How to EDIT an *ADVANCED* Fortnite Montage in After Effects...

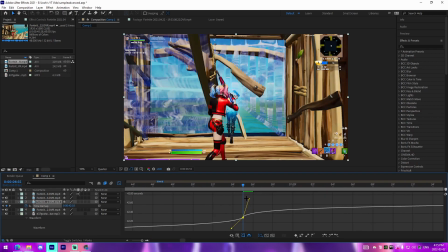[4:15]
So bring this down a tiny bit, maybe bring it over to the side.
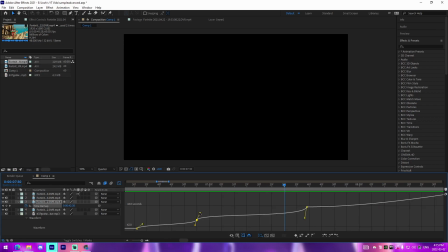[4:22]
That's a bit, that's not enough. So we're just gonna bring this up.
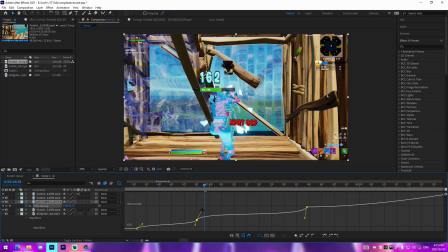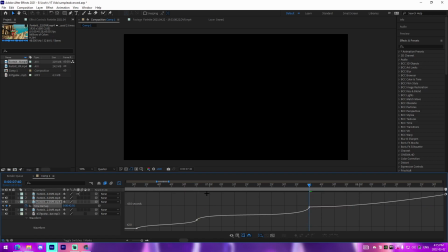[4:32]
And we need a bit of a slowdown, so let's just do this a bit more. That's perfect. And then we'll slow that down, mute this. And that is that, guys.
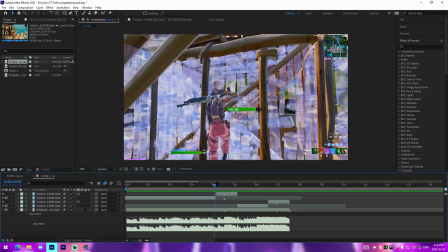[4:45]
So that's pretty much how I do my new velocity. It's super clean, just like that.
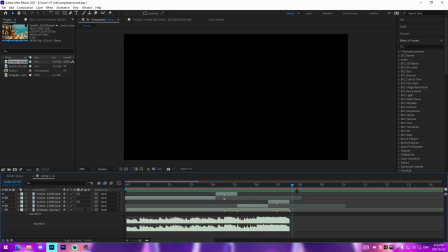[4:51]
And that is that. All right, so all we gotta do from there is impacts.
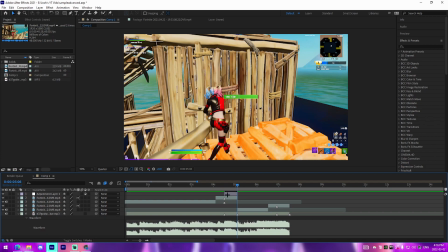[4:57]
I have some impact presets pre-made for you guys if you want to actually follow along.
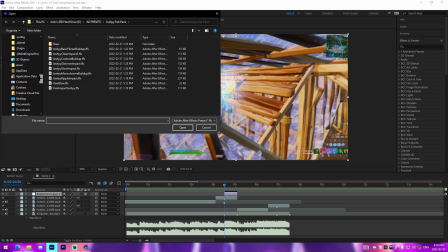[5:02]
Check out the tutorial, or not the tutorial, sorry, the preset link in the description. From there, what we're going to do is we're just going to go over to this folder right here and just add our clean impact.
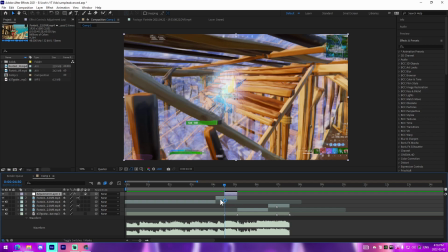[5:12]
I'll have the hard impact one in there as well if you would like to add that. But pretty much just adding this will instantly add a super clean impact.
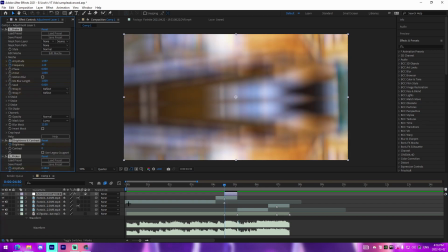[5:22]
And we can see that that one does a nice impact right there. And then what we'll do is we'll just click off, duplicate this right here, put it on our second kill.
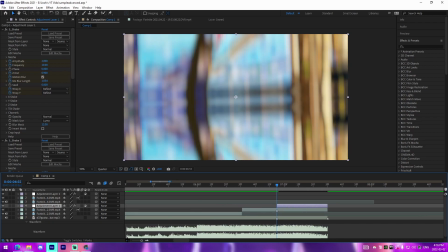[5:31]
And that is how you could actually do that. Perfect.
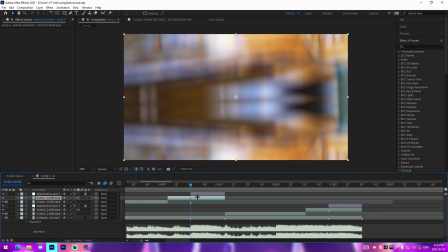[5:38]
And that. All right, so now I'm gonna actually teach you guys how to make your own buildups versus preset editing them, which kind of makes this more advanced.
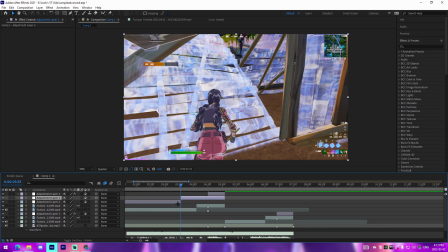[5:45]
I want to go in depth on how you could actually go about like creating your own.
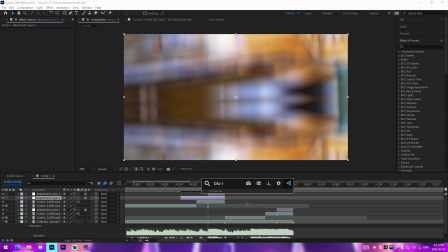[5:50]
So the first component of a good buildup is blurmo curves. So we're gonna go onto our kill, and I'm gonna show you guys.
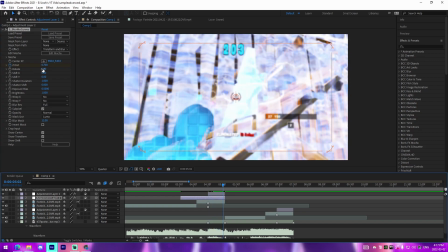[5:59]
So we're gonna keyframe blurmo curves at like 0.7, then go after at the very end almost, and change this value to 1, and then we'll go just before the kill.
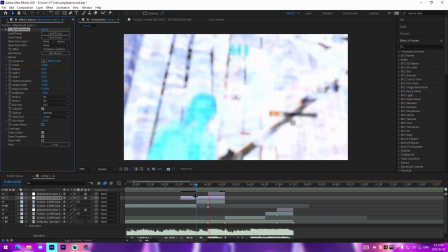[6:07]
Change it to 1 as well. So right here we can do, there's a bit of a zoom in, but it's super linear.
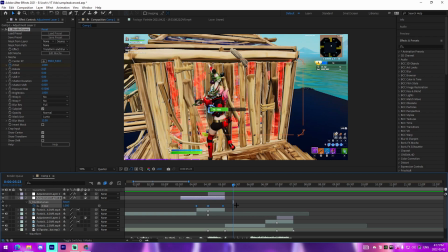[6:12]
So I'll teach you guys how to do the graph for this. So select all these, press F9, we're gonna go into our graph editor. And the graph for our screen pump normally looks best when you do something like this and do a graph something like that,
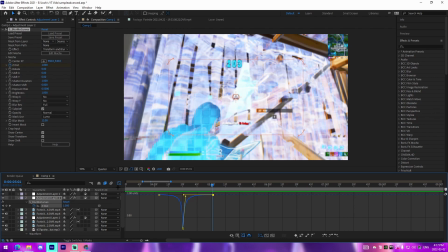[6:27]
because it snaps in and then snaps back out, and it's super clean, adds a nice little movement.
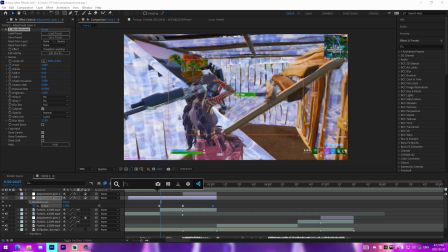[6:33]
And then another component you can add is flicker.
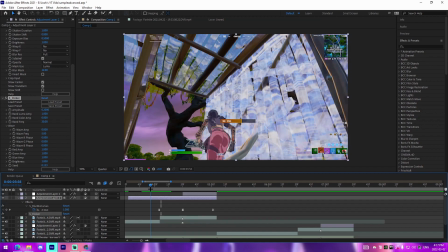[6:37]
So for buildups, something good is like a starting slow flicker.
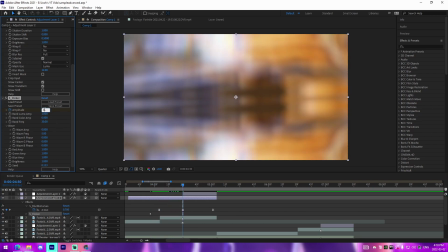[6:44]
So we'll keyframe the amplitude just before the blurmo curves at 0. We'll go to the kill, and I like to do something at like 0.7 is honestly good.
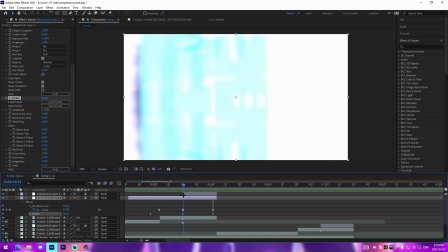[6:54]
We can see that it does like a nice little flicker buildup. And then obviously we'd go to the frame right after the kill, change this back to 0 because we don't want it flickering after the kill.
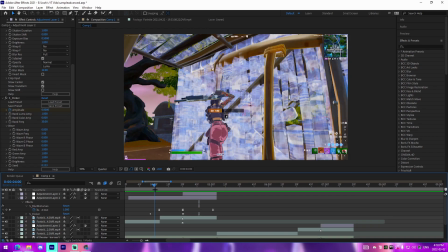[7:04]
And that gradually ramps up the flicker.
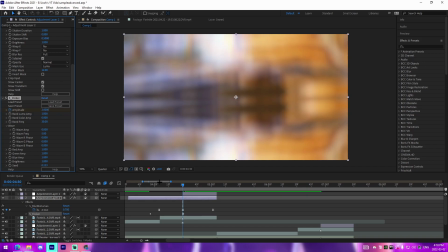[7:08]
Or what you can do, you can change it to like something insane like 2, and we can see that that's a lot of flicker.
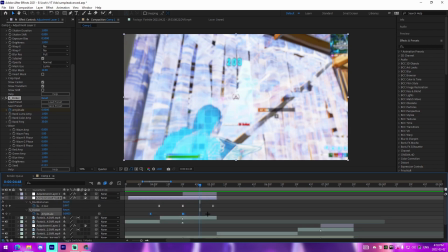[7:16]
So if we wanted to actually control the flicker, we'd F9 right here, and then we do a graph similar to like our blurmo curve, so it would like ramp up,
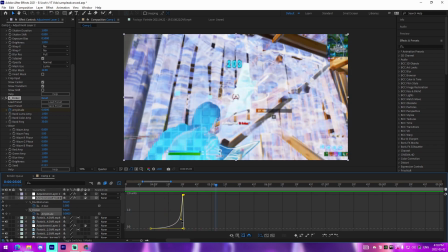[7:27]
you know what I mean, or something like this.
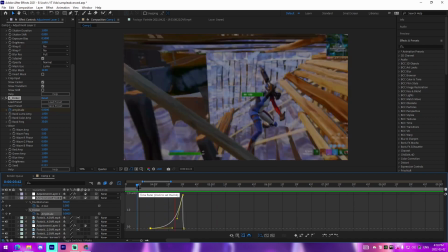[7:29]
Drag that over to the left, that way it's a bit more built up and kind of progressive.
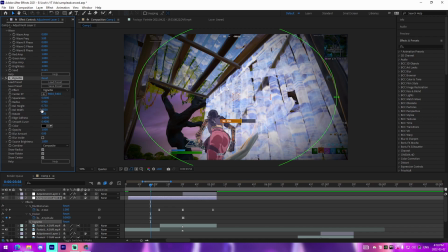[7:38]
And then another good component is vignette. I apply this to a lot of my stuff. A big mistake people make is they have the radius come in, which makes it not look as clean.
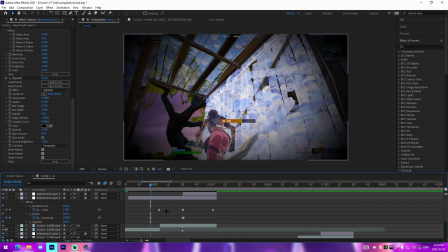[7:46]
So we could do something like 0.7 for the radius. We'll keyframe the opacity back here at 0.
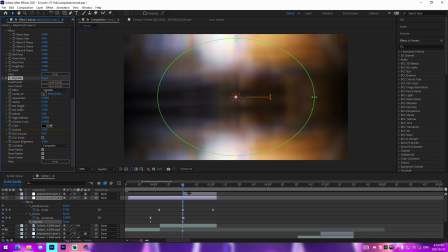[7:55]
And then on the kill, we'll keyframe the opacity to 1. Then we'll go to the frame after, we'll keyframe the opacity at 0.
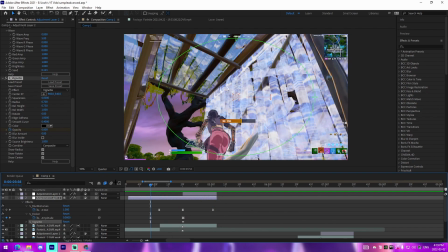[8:05]
Just like that. Super clean. And then from there, what we're going to do is we can do something like a monochrome, which will add another element of buildup to our thing. So we'll change the mix with source to 1.
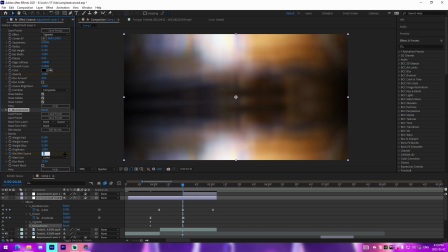[8:20]
We'll go to the kill. We'll change the mix with source to something like 0.4.